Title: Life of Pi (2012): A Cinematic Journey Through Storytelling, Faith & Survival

Hello everyone, I am Siddharth Chauhan, student of Department of English, Maharaja Krishnakumarsinhji, Bhavnagar University. Today as a part of film study unit, I am preparing this video essay on the movie Life of Pi.
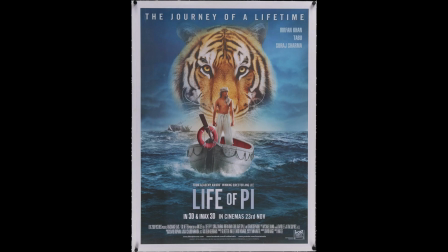Introduction. I will analysis Life of Spy, directed by Ang Lee and based on Yann Martel's novel.
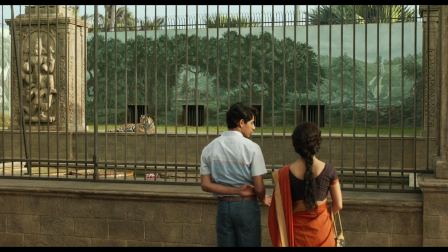This is not simply a survival film. It is a story about faith, imagination, and power of storytelling.
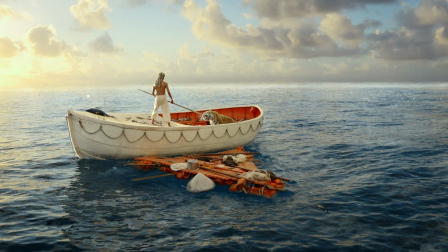In this presentation, I will explain how the film used cinematic storytelling,
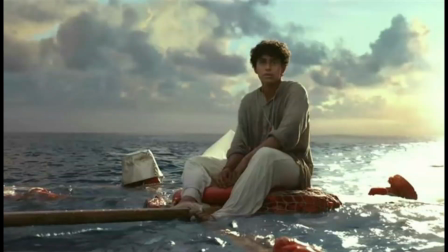non-linear editing, tone and structure, and philosophical idea to create meaningful cinematic storytelling. Let's begin with cinematic storytelling.
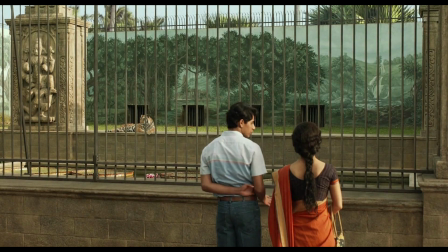This means telling a story throughout visual rather than only through dialogue. In the zoo screens, we understand Spy's curiosity and his deep love for animals.
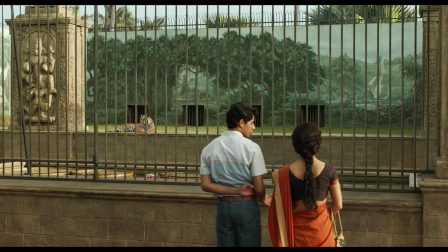No one explains his personality through longer conversation.
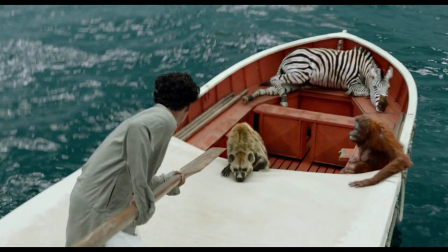Instead, the camera, the colors, and Spy's experience tell the story. Then everything changes during the ship works, the dark lighting, the fast editing,
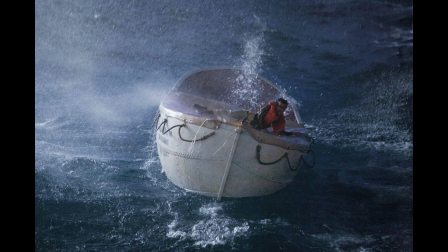and the powerful sound makes us feel Spy's fear and helplessness.
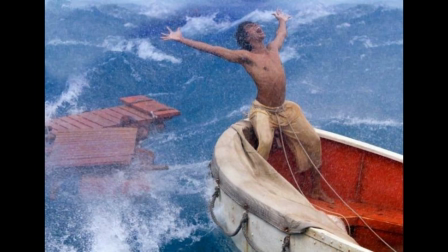Later on, the lifeboat, there is very little dialogue, yet the camera, the background music, and Spy silent experience show us his struggle for survival.
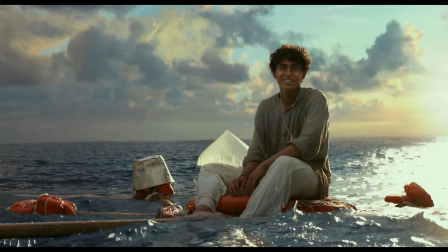These screens remind us that cinema can communicate throughout images, sound, and emotion without saying many words. Non-linear editing.
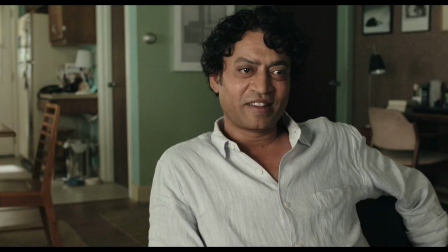Another important technique is non-linear editing. The story does not begin at the beginning. Instead, the films open with adult Pi sharing his story with a writer.
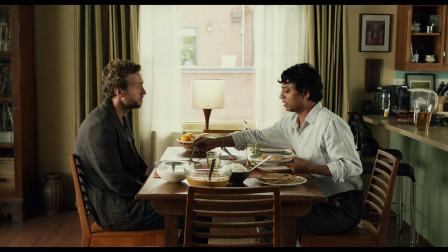From there, the films moves between the present and past.
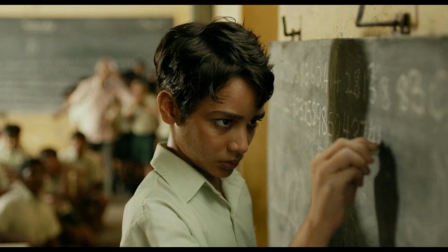Each flashback reveals another memory and another spice of Pi's journey. As remembers, the audience also discovers the story step by step.
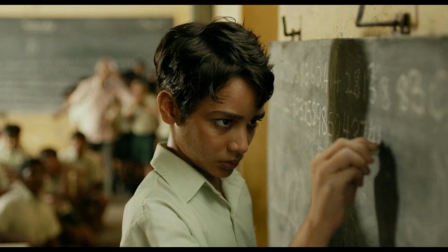This keep us curious because every new memory answer
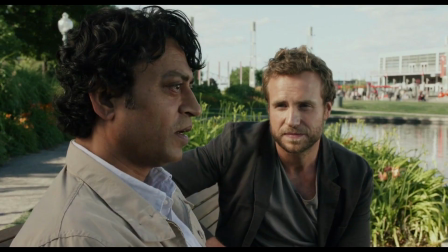one's question but creates another mystery.
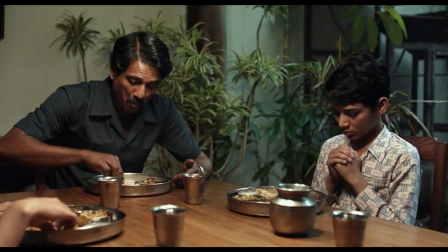The film slowly builds emotion, suspense, and anticipation until the final screen.
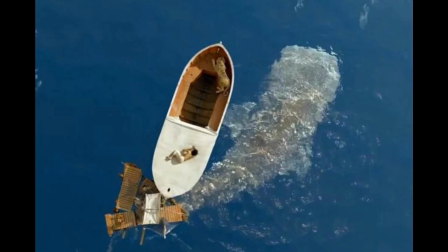Tone and structure. The film's tones change beautifully throughout Space Life's journey.
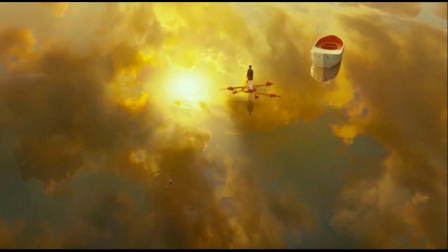The peaceful ocean screens use soft colors, gently music, and slow camera movement.
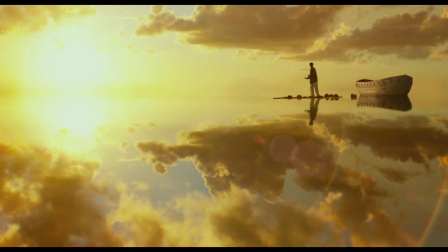The movement create feeling of hope, wonder, and peace.
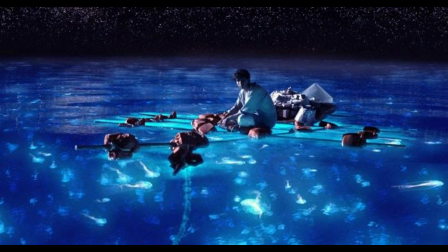The then the violent storm changes everything.
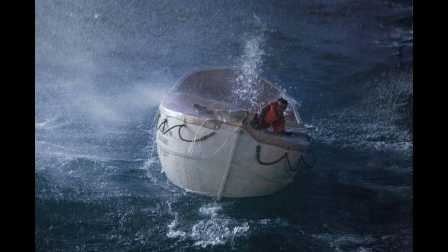Dark lighting, rapid editing, and loud sound create fear, danger, and uncertainty.
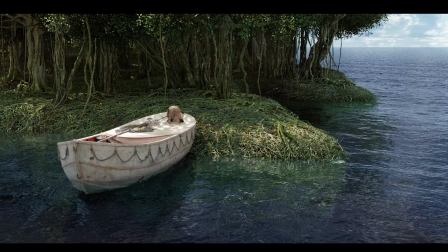Later, the floating island appears. Its bright colors, dreamlike visuals, and mysterious atmosphere make the audience wonder whether it is real or imagery.